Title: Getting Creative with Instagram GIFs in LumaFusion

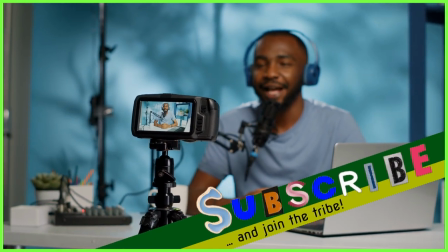250s
These animations can make your titles pop and draw your audience's attention to those key phrases.
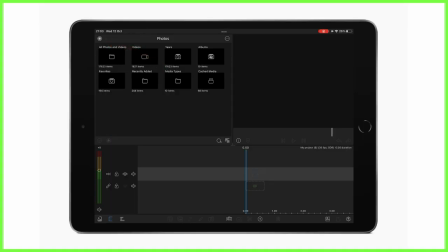256s
Or how about you use your GIFs for directing your viewer around the page? Just look at these animated arrows you can add, perfect for how-to or tutorial videos where you need to give directions as you go.
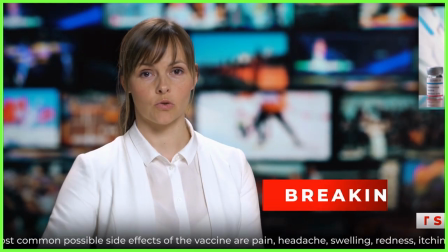268s
Perhaps you want to create a snazzy border with GIFs,
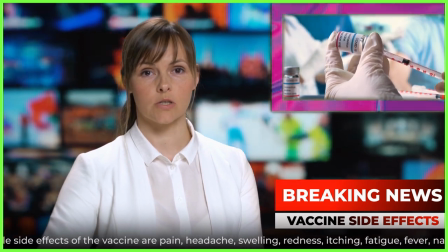271s
either by typing border into the Giphy search engine or by finding a bright and colourful animation and cropping it down to size.
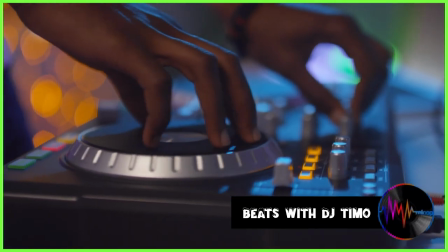278s
Also remember that graphics can be used to keep your content more original and exciting.
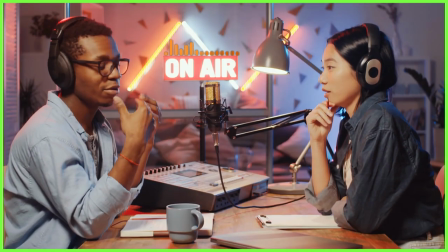283s
Just look at these examples here. They're not needed for an effective video, but are a fantastic way to hold your viewers' attention.
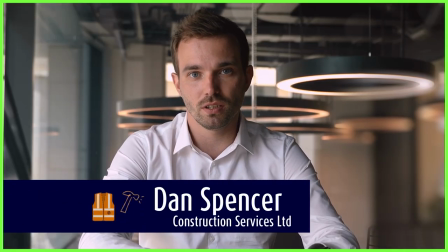290s
And finally, don't forget to experiment with GIFs for your Aston bars and titles.
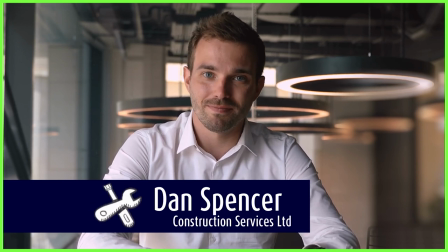294s
There are tons of snazzy animations that can jazz up your content here. So go and have a look and see what works for you. We would love to see what creations you guys produce using GIFs, so please do tag us if you post them online. And of course, any questions or comments, please pop them in the comments below and we'll get right back to you. It's been a pleasure as always. I'll see you next week right here for more content from the LumaTouch Academy.